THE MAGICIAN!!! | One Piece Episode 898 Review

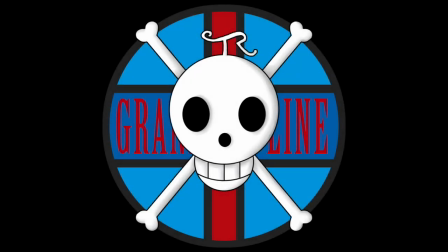Hello and welcome to the Ground Line Review, your source for everything One Piece. And today we have a review of episode 898, The Headliner, Hawkins the Magician Appears.
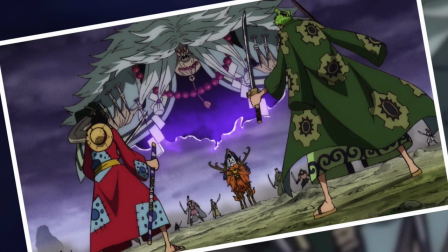And this week we have a very, very, almost surprisingly action-filled episode. And I say that given the roughly 10 or so pages of manga that were actually adapted, but a lot of it was quite solid.
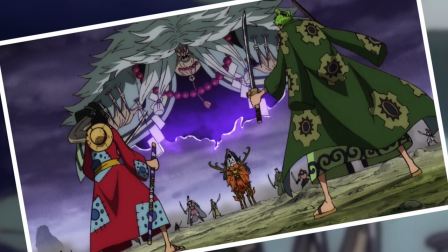I do think that there are definitely some parts, generally the bits where Luffy and Zoro are fighting against the fodder, that may not have looked so great.
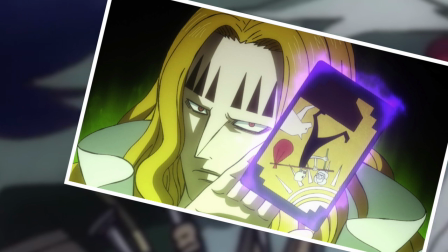But to counter that and begin on a high, I have to say that everything involving Hawkins was simply captivating.
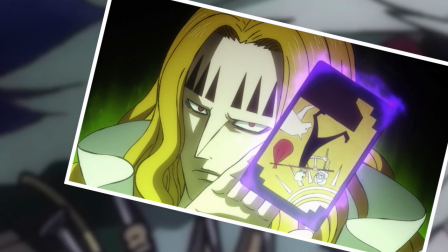And this is very much the sort of thing I had my hopes set on after seeing how his abilities were handled in the previous episode.
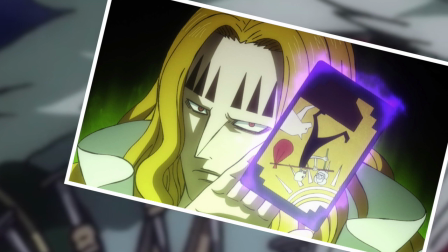And I have to say that watching Hawkins in action this week was actually much more satisfying than reading this scene in the manga.
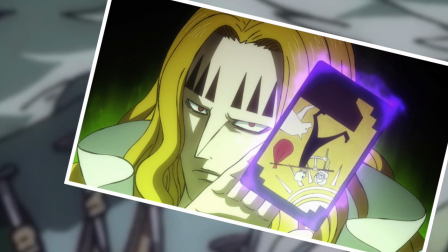And it's because of the extra mile or kilometer, depending on your country, the anime goes to expand on his powers, aesthetically at the very least.
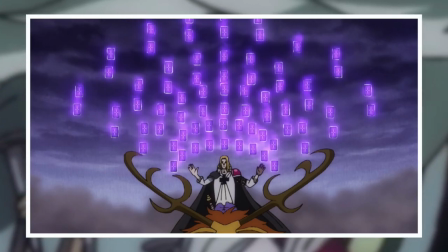And my favorite example of this are the moments where Hawkins fans out the entire deck rather than a handful of cards that we're used to seeing, seemingly hovering in midair.
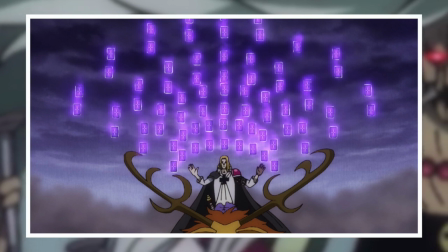As you can probably gather, this does not happen in the manga. or Hawkins just does what he always does and draws a single card, maybe has a couple of cards hovering in front of him at the same time.
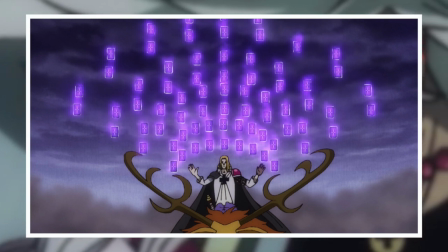However, seeing the whole deck presented in this way, in my opinion, added a whole new level of fierceness and mystery to this character,
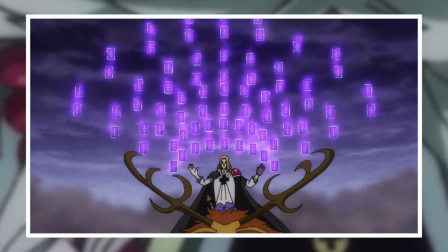because not only does this action of invoking the entire deck make it seem like he's actually getting somewhat serious about this conflict,
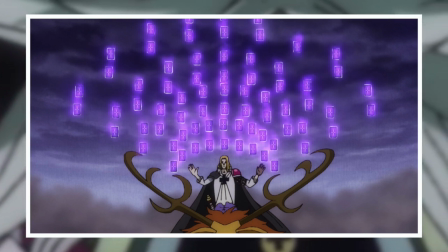but it shows us the extensive web of options available to him, even if I guess he is at the mercy of the cards themselves.
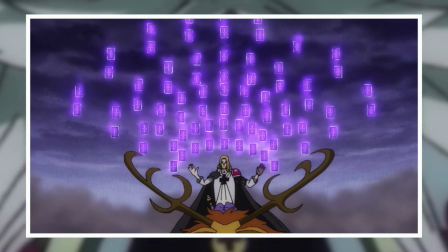Also superficially, it was just a cool effect to see in action and a very nice addition from the anime there.
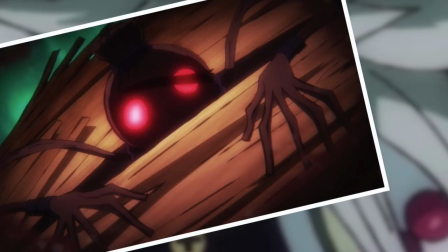But I think the anime excelled in a few other other more subtle areas as well regarding Hawkins.
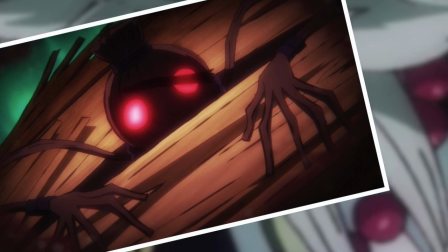And the example I'd like to bring up here is Hawkins' voodoo puppet straw doll thing being removed from his arm and how that was portrayed for the first time in the episode.
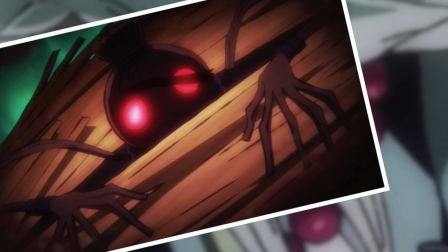Now in the manga, it's a very casual affair. Zoro slashes him in the face and one of the very next shots is the straw doll emerging from his arm.
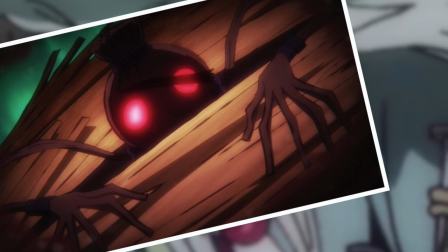It was fine, it worked well enough. But there was something really special here about taking the time to focus on the process of the straw doll and I especially loved the closeup of it.
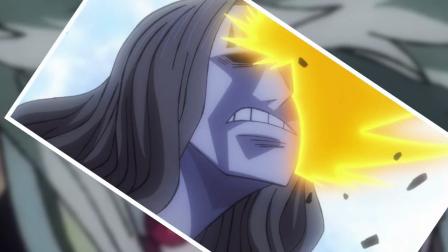It was another very well done moment, although having gone into this, I do have to say that Zoro slashing Hawkins was slightly disappointing.
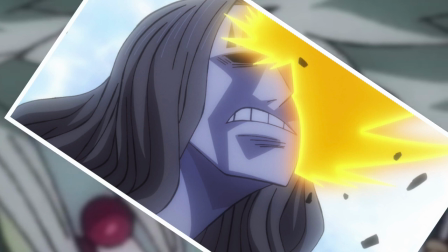It really didn't have the sense of force that was portrayed in the manga, and having gone back on it, I think it's entirely to do with the moment of impact.
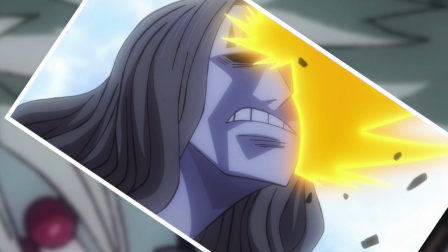Zoro Slash itself was wonderful, there was some nice power there, but there was little to no sense of impact upon the result.
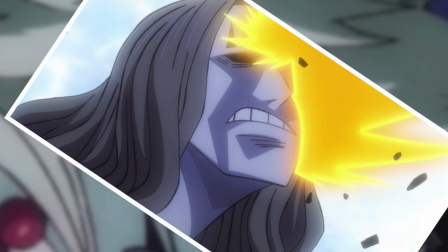Like it hit Hawkins,
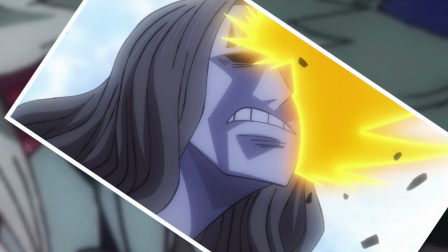and then we immediately cut to a slo-mo version of it that made it super clear that this was more of a vague annoyance to Hawkins rather than something that he should be taking seriously.
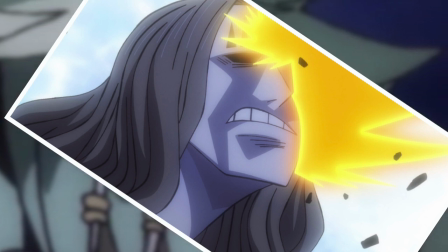And I do understand that yes, that's kind of the point. To display that these sorts of attacks will not work on Hawkins, at least not until you do it another 10 times anyway.
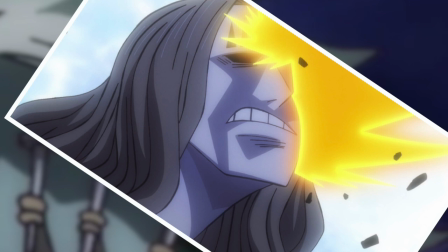But for me, it really was missing the oomph from the manga. The whole scene was also quite elongated, definitely beyond what was necessary.
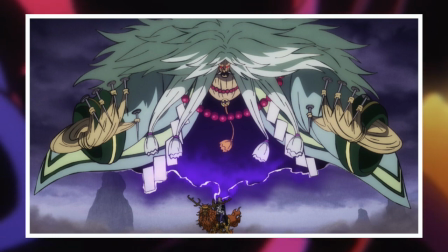Ah, and speaking of elongated, let's talk about the big ol' straw monster. Now, first of all, watching this thing come into being was just glorious.
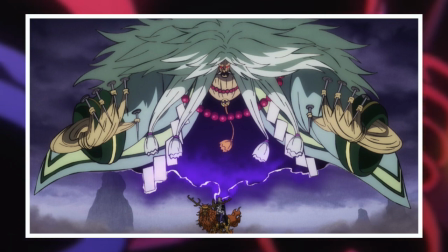It was well animated, appropriately spooky-ish, and just a nice different sort of tone than we usually see in One Piece.
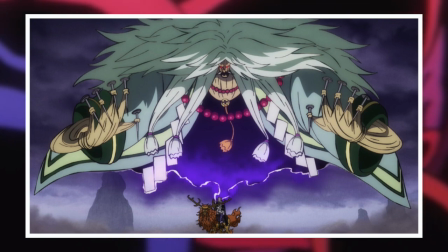However, while I was watching it happen, I did begin to feel that the summoning of the straw dude was taking a long time.
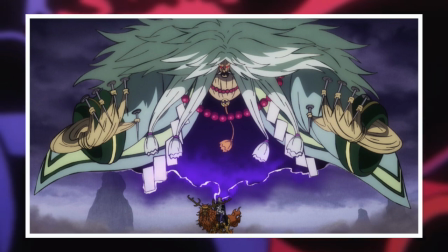And that is definitely justified, because going back on it, from the moment Hawkins began the summoning to the moment of completion was a whopping two minutes and 17 seconds.
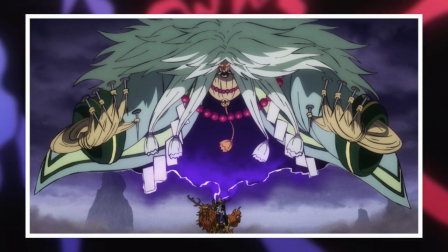And out of context, no, that may not seem like such a long time, but it really is.
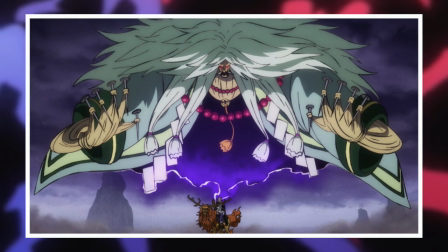Like after you remove the opening, the recap, the preview, and the ad for Stampede, it accounts for about a ninth of the episode, which is pretty wow, for a moment that took exactly three panels to happen in the manga.
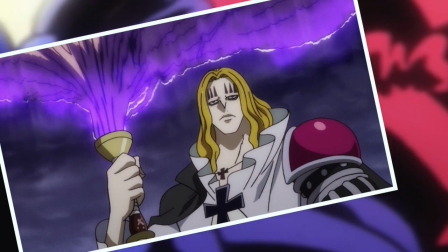And don't get me wrong, I'm not necessarily complaining here. I understand the situation of needing to keep the adaptation rate low.
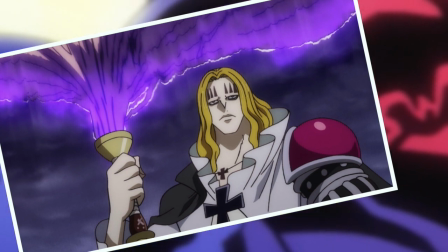And if you're going to choose to elongate something, then this is a good idea, because as much as it did feel like it was getting a bit too long, at least it looked good and it did manage to hold my attention as a result.
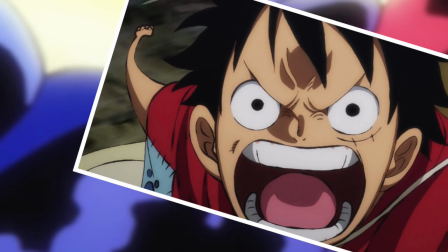Now something I thought that worked far less well was what I mentioned in the beginning of the video, the part where Luffy and Zoro were fighting all the other lackeys.
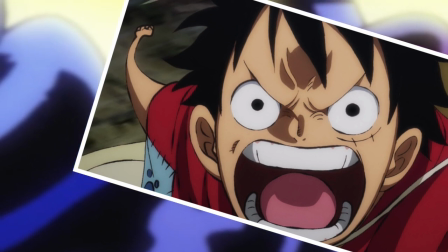Now there was a brief moment of this actually happening in the manga, which was the part where Luffy punched a dude whilst holding the sword, the comedy of which was handled very, very nicely in this episode.
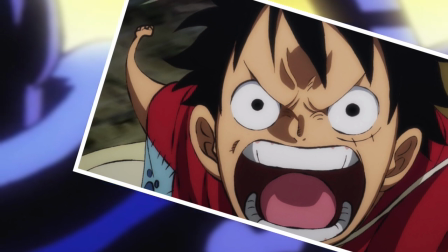In fact, the whole sequence of Luffy and Zoro talking about the sword was great.
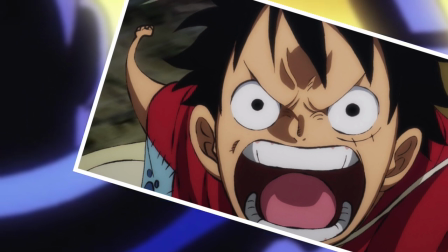I love everything about Luffy role-playing as a traditional samurai and adding far too many and almost always inappropriate Dagozarus to the end of his speech,
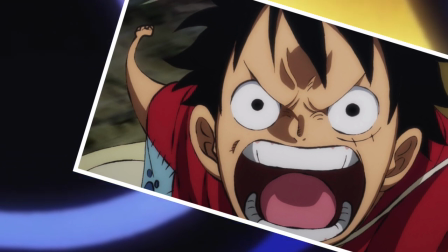but the ensuing action sequence left a fair bit to be desired. It was not awful, I'll say that, but it did feel a bit janky, especially Luffy's parts for some reason.
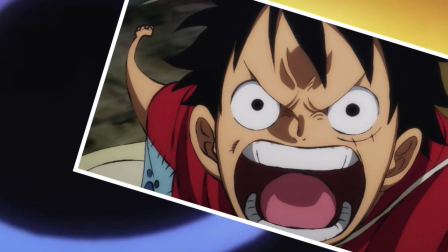Very few of his hits felt like they had any kind of decent impact, and a lot of them were very slow and drawn out.
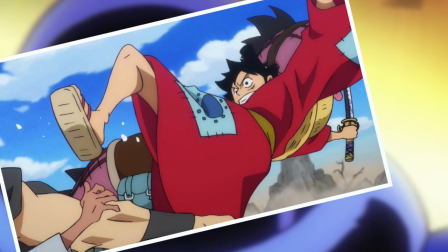And I'd like to add that there was a moment of cool creativity with Luffy, where he used the neck of one of the lizards to swing around and kick some of the dude bras.
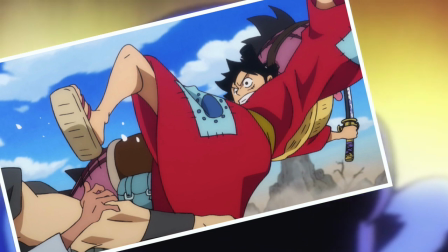And yes, like everything else, it felt slow and clanky, but I appreciated the nice creative move, and especially just how much the lizard did not care about anything happening around him at the time.
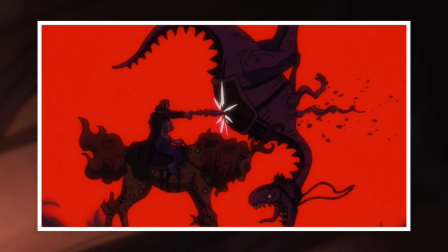That guy was just so chill. Oh, and speaking of lizards, something this episode did very well was Hawkins killing that unfortunate lizard.
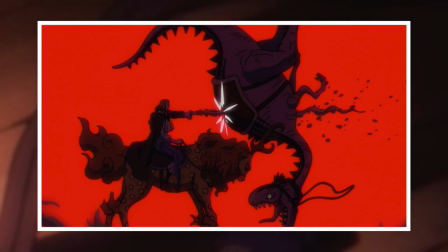Now this was graphic in the manga, but the anime took this to a whole new level through the sound effects, the wonderful silhouette style thing, and the painful closeup of the lizard's face after being struck.
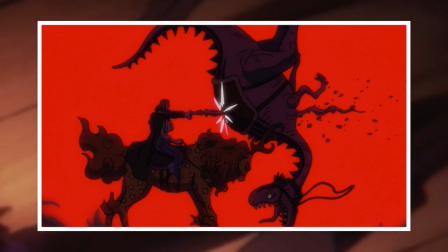Hawkins, you are a horrible, horrible man thing.
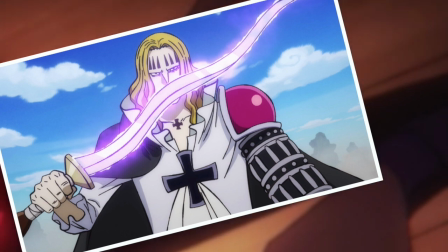But it did also highlight the straw sword nicely, something I've been very interested in ever since it was introduced, because I love the idea of some sort of organic blade, and seeing it animated was a nice treat.
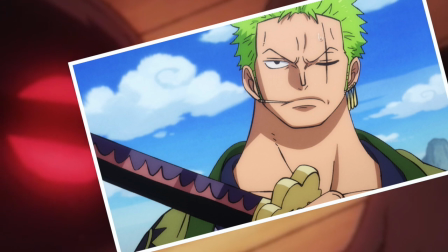Going back a bit though, in contrast to Luffy, Zoro's action felt much better. I think there was a solid grasp on what it takes to make a sword strike satisfying, in terms of speed and sound.
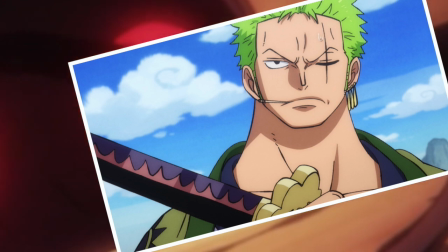Once again, not as good as what we have previously seen of Zoro in Wano thus far, which is a bit of a shame, but it's still higher quality than the previous incarnation of the anime.
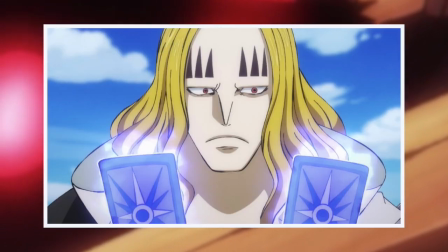And now finally, one little thing I did want to bring up was the very beginning of the episode where Hawkins is predicting the survival rate of Luffy and Zoro one month from now.
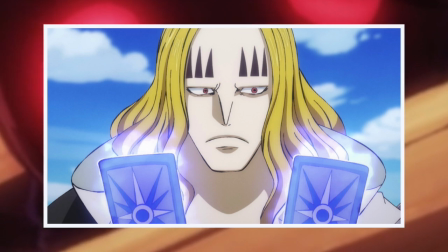There was a very small but interesting change to Hawkins' dialogue here, which was that a line was added after he stated 19%, that line being,
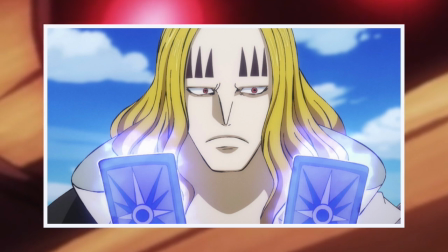if you're here for sightseeing, then get lost.
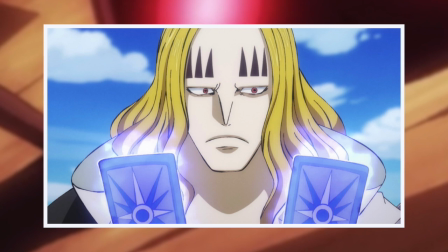And the effect this has on the scene overall is that it makes Hawkins seem very dismissive of this judgment, as if it was an expected result of the cards.
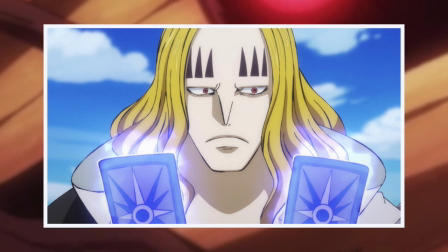But in the manga, this is much more vague because he states their chances of survival one month from now are 19% and it's left up in the air about how Hawkins personally feels about that.
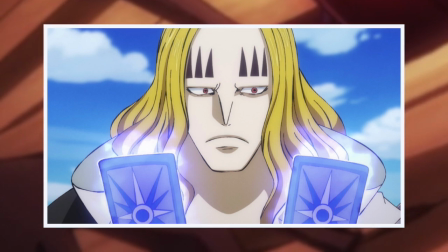In fact, given his slightly more expressive look in the manga after seeing the result, it can almost be implied that he is shocked by how high the number is.
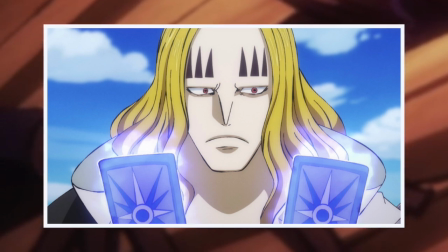Because when you think about it, a one in five chance in this situation on Wano, the home of Kaido, is actually pretty massive.
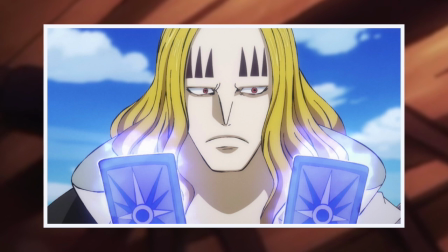So that was an interesting choice made for the anime there. It may have been done to clarify some of the vaguity generated by the manga,
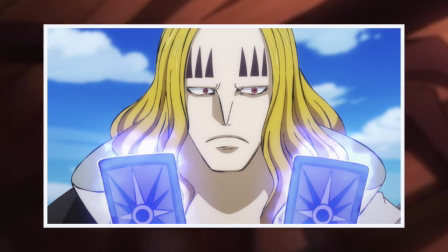or it may have been done for the practical reason of giving Hawkins another line in order to make sure that this 10 pages becomes 20 minutes of new content.
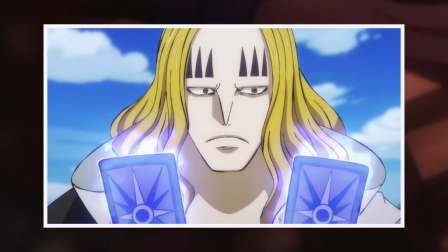I suppose we'll never know, but I thought it would be interesting to point out nonetheless. But that pretty much does it for episode 898.
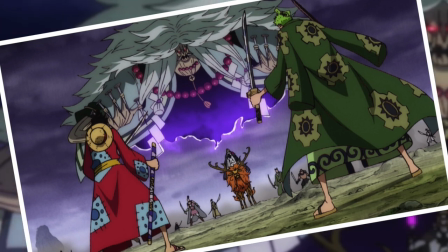If you enjoyed this video and the content this channel produced in general,
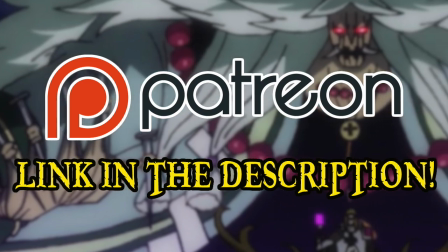then please do consider donating to the Grand Line Review Patreon because the support of all of you amazing people is what continues to make this channel possible.
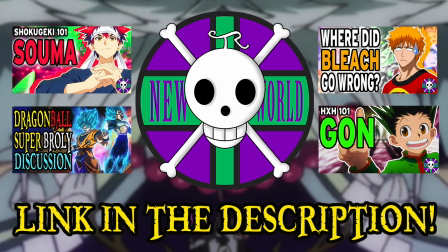And if you'd like to see more videos like this but apply to other Anime and Manga series, then please do check out my second channel, New World Review, for all of your wider needs.
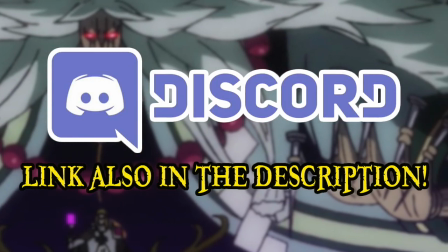And if you'd like to join the fun at any time, then please do head over to my Discord server, where a wide array of shenanigans takes place on a daily basis.
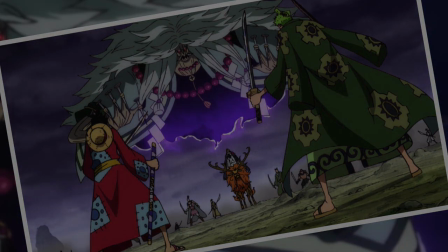And finally, please do comment with your thoughts on the episode. This has been the Ground Line Review, and I'll see you next time.